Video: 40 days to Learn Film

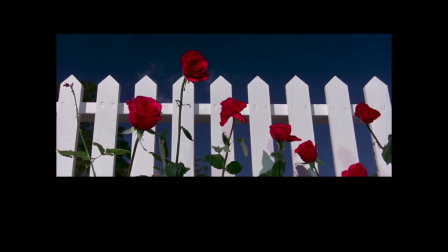[121:56]
Here's how David Lynch begins a great film. This is his great film, Blue Velvet. And he starts on the sky, and the camera slowly drifts down to a white picket fence, as you can see, and red roses.
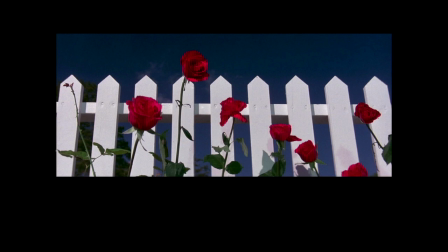[122:10]
And what he says brilliantly, I'm lucky enough to have spent a bit of time with him, and what he says brilliantly is that you should float into a story. And again in his films, particularly this one, it feels as if the opening shot, the camera's on a kind of balloon and it's slowly, slowly descending into the world of the story.
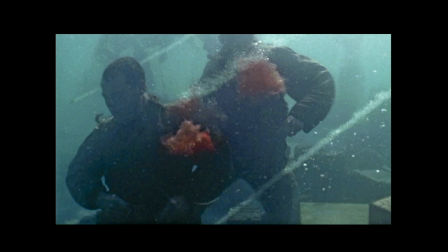[122:29]
But if you don't float, you plunge. This is Steven Spielberg's film Saving Private Ryan, World War II. Gutsy, intense film. But what Spielberg does so well is he plunges us in near the beginning of the film.
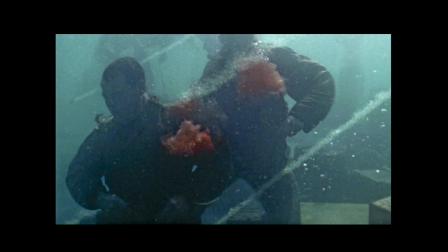[122:48]
The camera literally feels as if it's chucked underwater. And if you see there a light stripe, a diagonal stripe in the bottom right part of the film, that is the trace of a bullet.
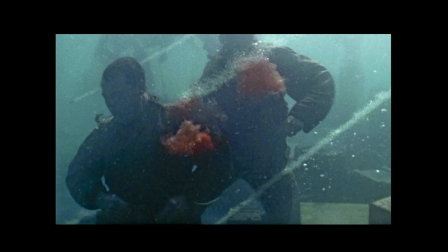[123:03]
And there's another one on the top left of the film, and also those red bits are the blood coming out of the bodies of the soldiers. Remarkably intense, and it's sound and vision and action,
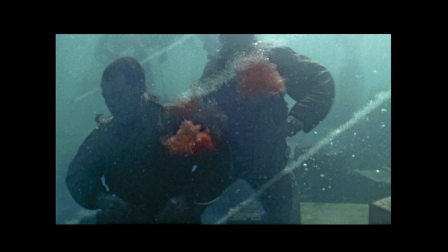[123:16]
everything working together to give you a sense of being underwater, of being immersed in the world and immersed in the fear of this moment. And then, I like this one, day 37, recut. What do I mean by that? Well, I mean that there are great films that are too long and they need a recut, I think. And here are some examples of them. And I think it seems sacrilege to recut a film, but I just think we shouldn't be afraid of that idea. And I think creatively, as filmmakers, we could take a classic film and recut it. And as film lovers, we can think of great films and imagine how we would recut them.
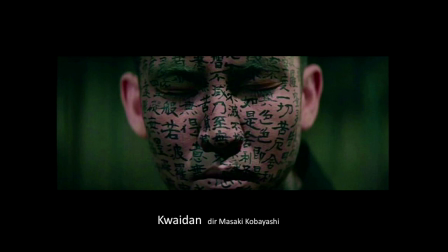[124:02]
So, for example, this one, Kaidan, Kobayashi's film, it's a compilation, a brilliant series of horror short films combined into one long film. But the one long film is over 3 hours, and at least one of the stories isn't very good.
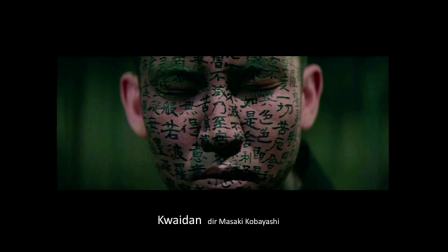[124:20]
So what would I do? I would cut out the rubbish story.
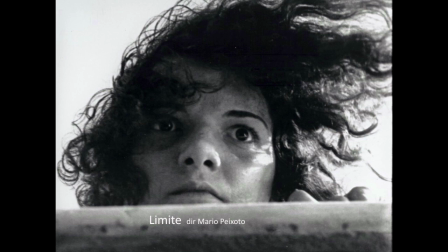[124:26]
Another example, Limite by Mario Peixoto. This is a Brazilian film, a silent film, as I recall, really early, I think 1932 or something, or 1930, I can't remember exactly, but it's magnificent, but it's far too slow.
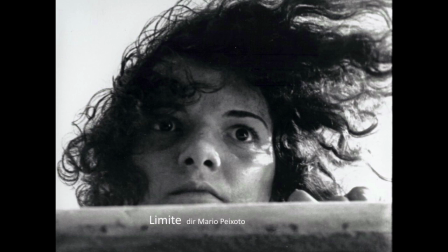[124:44]
The imagery, as you can see, for example, this image of this woman's face, is beautiful, but it goes on way too long, I think. So it's a terrible thing to say. The archivists would hate me, but I would cut half an hour out of it.
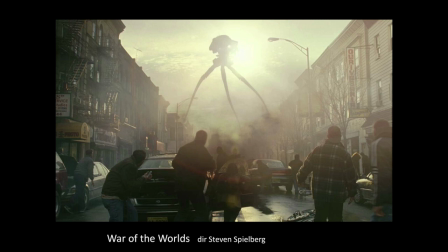[124:58]
I'm enjoying this bit. Steven Spielberg again, War of the Worlds. I loved Steven Spielberg's War of the Worlds, but I thought it had about 3 or 4 endings, and I would cut out 2 of them, I think, the last 2 probably.
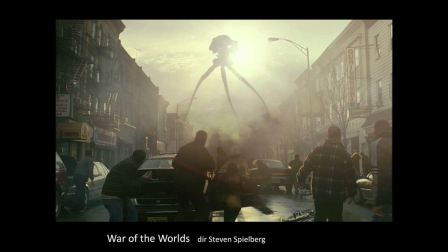[125:12]
I sort of wished that I'd left the film about 5 minutes before the end, maybe a bit more. And if we love cinema, we can talk in this way, you know, we can be bold and say that things could be improved.
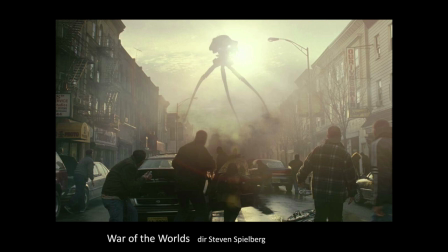[125:27]
And it's also good for our imaginations to ask how we might improve a flawed but otherwise very good film. Getting near the end, day 38. What should we do on day 38? How about think of life itself, what it is, and how filmmakers have taught us about it.
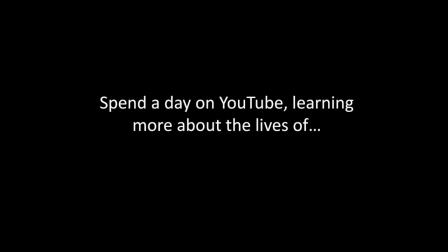[125:48]
I've got no images here, but I thought we could spend a day on YouTube or reading books, learning more about the lives of the following people. I'm just going to mention their names and you can research them if you want.